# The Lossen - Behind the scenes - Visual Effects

One of the key visual effects in the films are the portals which open up to show Sylvia her past and Dave Nobis who is our visual effects supervisor produced these amazing portals.
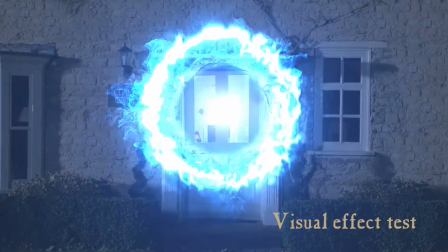11s
They started off as quite small little moments and we kind of looked at them thinking that's not very dramatic so we gradually built these up into these beautiful multi-layered,
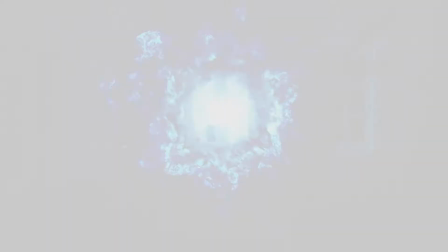22s
I think there were like 70 layers in these portals so they they look stunning and really set the scene of us going into
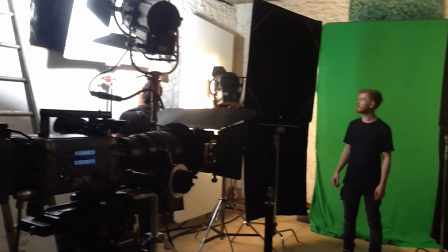29s
this magical other world. We did some green screen work which we did in the barn so we did shots of Linda and Sean,
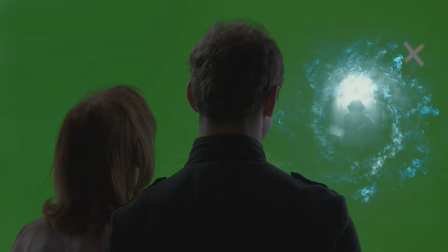37s
the Lawson and Sylvia looking at the portals. The wind plays a role in the film, there's a description of the wind almost like chasing you and your dreams and we wanted to represent that with the leaves blowing through various moments in the scenes and we didn't do that on the day because we felt it would impinge on our shoot time
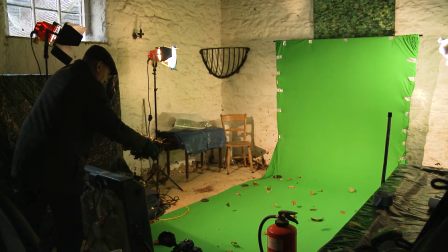57s
with the actors. So we did work on a green screen as a pick-up and we had to shoot leaves and we would blow them up the green screen.
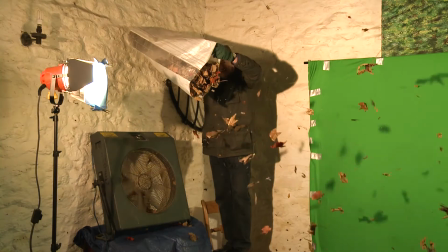66s
We'd have to do different angles for different perspectives, sometimes in front of a window, sometimes going up a path.
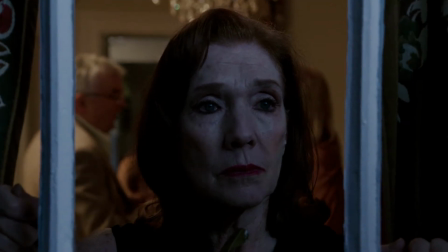73s
And that was a lot of intricate work, but was then picked up later in the visual effects. There were a lot of visual effects in the film, I think it was about 110, and a lot of them the audience would probably never see them because we had to do a lot of cleaning up because we had such a small crew we didn't always notice things and I remember one example of that was when I saw the the material for the kitchen scene I suddenly noticed a sift bottle on the side of the sink and
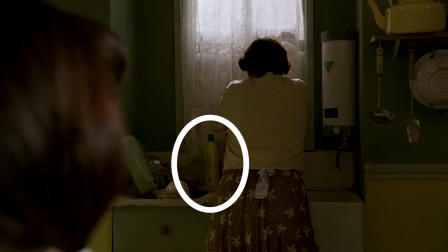100s
of course that was completely out of the period and obviously somebody had used it for cleaning the sink so the visual effects artist put a bottle over it
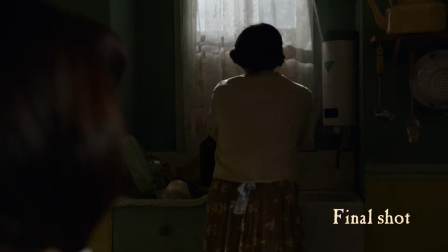109s
and completely cleared that out another interesting one was the Lawson actually looks at his watch when he's looking up to the curtain
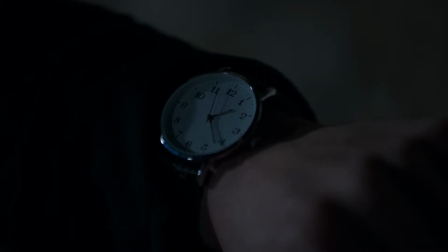118s
twitches window and it's very difficult to find a watch without a brand name on it so basically what we did is find a watch with the smallest brand name on it
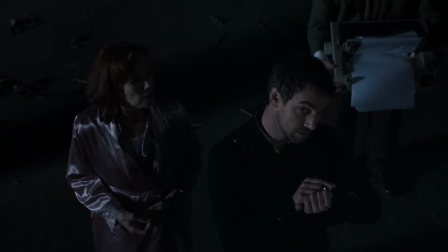127s
we could and Dave painted it out so when you see it on the screen you'll never notice but again that's a visual effect there's a wisteria on the
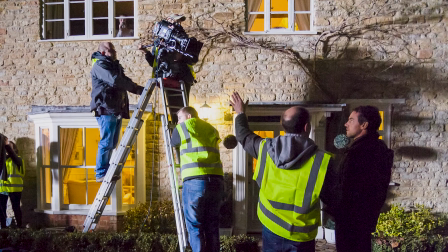135s
wall of the house and during the first shoot it was completely free of leaves but in November there were leaves all over it so they
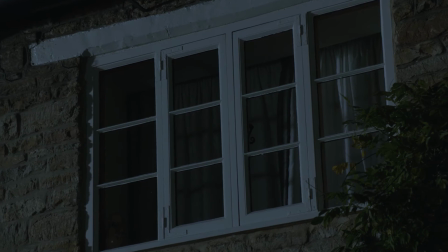144s
had to be painted out so there was a lot of work had to go into that in visual effects one of the key visual effects in the film is the Christmas house
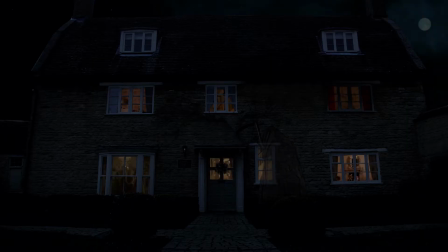152s
we go from the darkness outside with the reaper and into this amazing Christmas house and what we did is we took
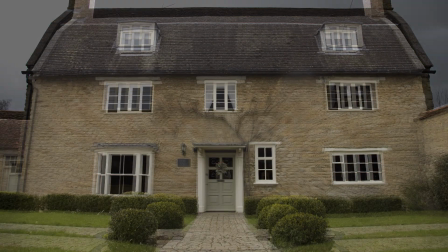160s
a daylight photograph of the house we cut out the windows graded it to look day
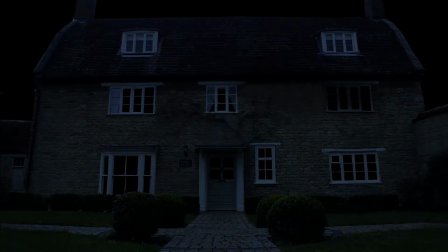165s
for night and Dave and Prateek put photographs behind it,
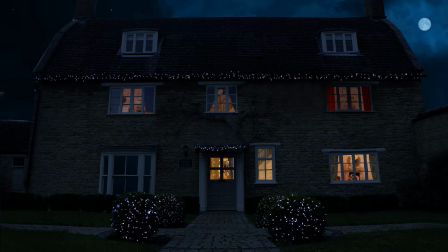170s
we photographed Christmas lights, they put the stars in, the moon, the moving clouds. We even ran the scene from the party,
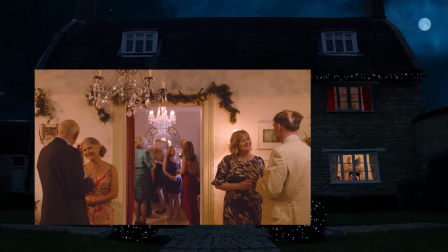178s
we took a long shot of the party and actually put it behind one of the windows so you can actually see people moving in the window of the house.
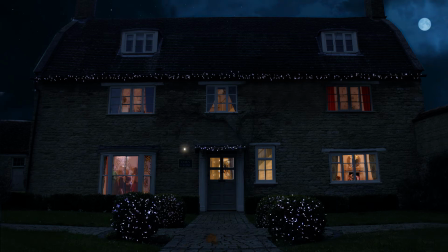185s
We also put leaves blowing up the pathway so it was a very multi-layered visual effect. I wanted the audience to feel warm that they wanted to go inside that room and be in that party and
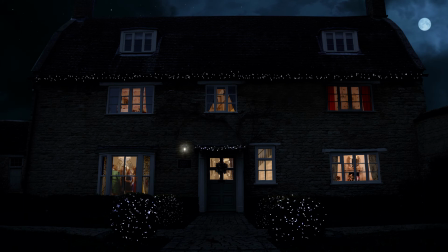197s
a real contrast from the external darkness of Sylvia being challenged about her dream.